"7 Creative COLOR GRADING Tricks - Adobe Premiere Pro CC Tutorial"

The fact that you can download log and raw footage from ArtGrid is one of my favorite things about the platform,
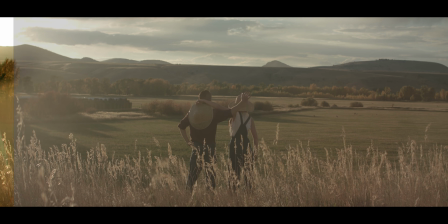4:48 and it's actually kind of relevant to this video because it gives you a lot of flexibility to grade the stock footage however you want,
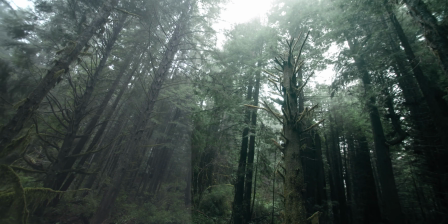4:55 and of course to match it to your own footage, which is very important when you're using stock footage.
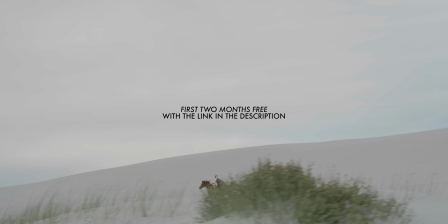5:01 So if you want to try it out for yourself, make sure to use the link in the description of this video and you can get your first 2 months completely free. All that being said, let's move on and talk a little bit about gradients. And these are a tool that has so many creative applications, some of which we'll be talking about later in this video,
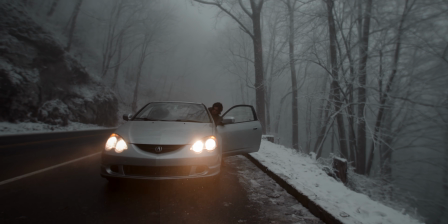5:19 but I want to start you out with the basics, which is just using them to darken or lighten a specific part of the frame. A lot of the time for my grading, I like to make the bottom of the frame darker or even the top of the frame lighter in order to create some more contrast and draw the eye to the subject in between.
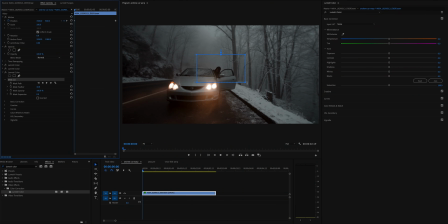5:36 To do this, I just add a new Lumetri color effect to the clip, use a mask to isolate it to that part of the frame, then feather that mask way out so the effect is nice and smooth, and then I'll drop either the exposure or the shadows down to darken that part of the frame.
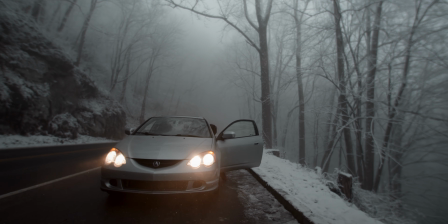5:53 And you can see we've created this nice, smooth darkening effect on that particular edge of our shot. And now let's talk about probably the most fun technique,
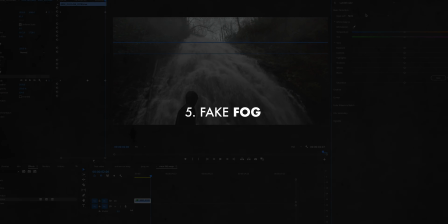6:02 which is adding fake fog into your footage using some actually pretty easy color grading techniques. And once again, a gradient. All you need to do to create some fake fog in your shot is use a new Lumetri color effect on the clip,
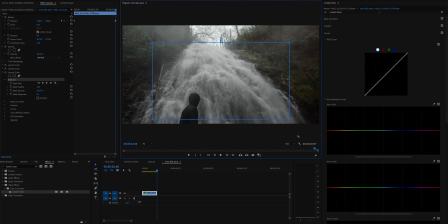6:16 use a mask to isolate it to a particular part of the frame. Usually I'm masking it to the top part of the frame because that's where fog would realistically be. And then just go over into Lumetri color, reduce the contrast and saturation a ton, maybe adjust the exposure and highlights,
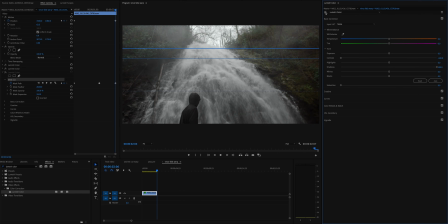6:32 and you've got actually a kind of pretty cool looking fake fog effect. I was pretty stoked when I figured out how to do this a few weeks ago.
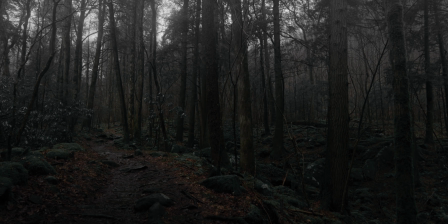6:40 Of course, this works best on clips that are already kind of foggy, like you're not gonna wanna add it to a shot that just doesn't have any fog at all, because it probably won't look very good.
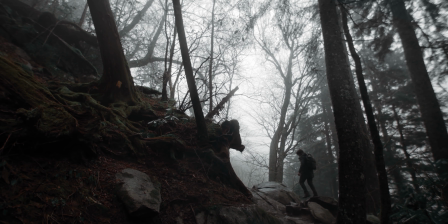6:49 But it is actually a really useful effect for creating continuity between clips that are shot in a foggy condition,
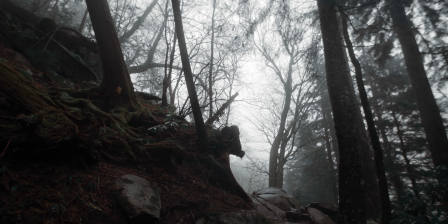6:56 because fog kind of moves in and out and it's not very consistent. So you can create some extra continuity or just complement the fog that's already there. And now that the light is starting to hit the mountains behind us,
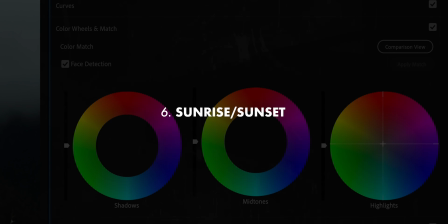7:05 let's talk a little bit about how you can make a sunrise or sunset a little more colorful and punchy in post. And this is something I've used in a few of my videos,
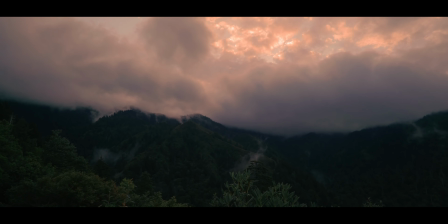7:15 particularly when I need sunset footage and I go out to shoot and the sunset or sunrise just doesn't really deliver,
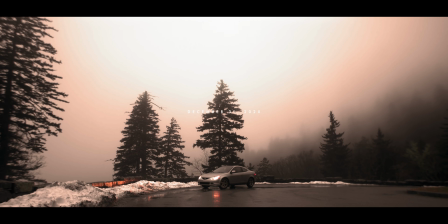7:22 and I need to add a little bit of spice to it in post.
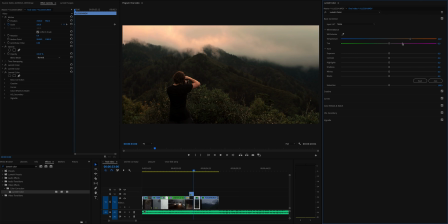7:25 Now, the first approach here might be to just go and adjust like the temperature sliders, add a bit of orange, maybe some magenta in, but you'll usually get a weird kind of washed out artifacty effect throughout your image. For a cleaner and more realistic effect,
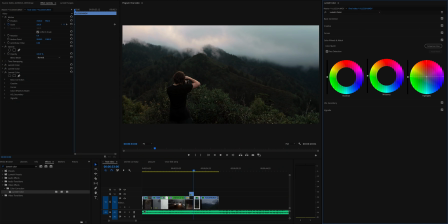7:40 you can try going down to the color wheels and adding some red or yellow or orange into the highlights of your image,
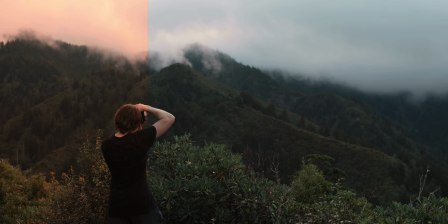7:47 and this will reflect how that light would actually come through during a sunrise or sunset. It's going to be more noticeable in the brighter parts of the image where there's more sun.
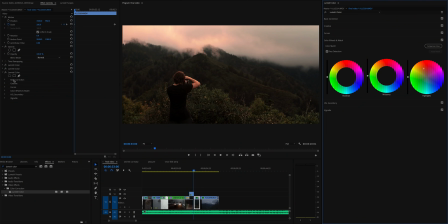7:58 Wow, that is like really pretty and dramatic. And what I would typically do is add a mask or gradient like we talked about earlier and use it to isolate that color wheels effect to the sky specifically. And finally, I'm gonna finish this one up really fast because it's raining and I don't want everything to get destroyed.
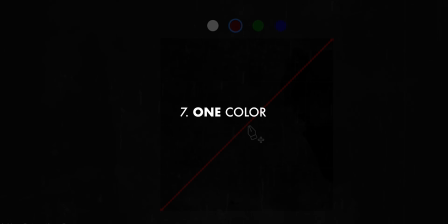8:15 So let's talk about how to completely fill the frame with one color and why you might want to.
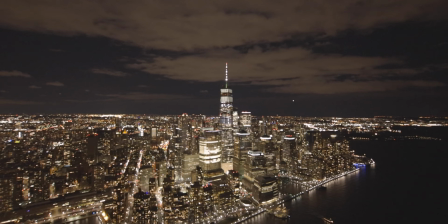8:19 Typically, I use this technique for footage that I shot at night, because at night you don't have like a uniform light source,
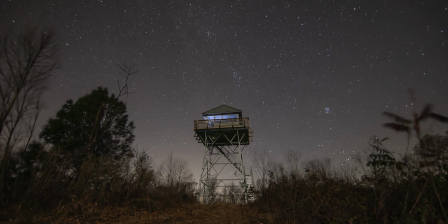8:26 so you can get a lot of weird, like different colors and artifacts in the image,
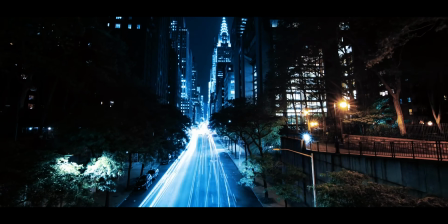8:30 and this can help to really just clean everything up and give it like a really cool kind of futuristic Tron-like vibe.
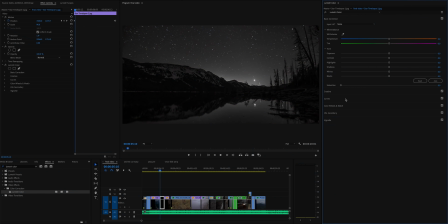8:36 Just completely desaturate the clip, then come down to your RGB curves and add whatever color you want, really. Usually I'm adding a bit of blue and taking out some red to add a bit of greenish teal.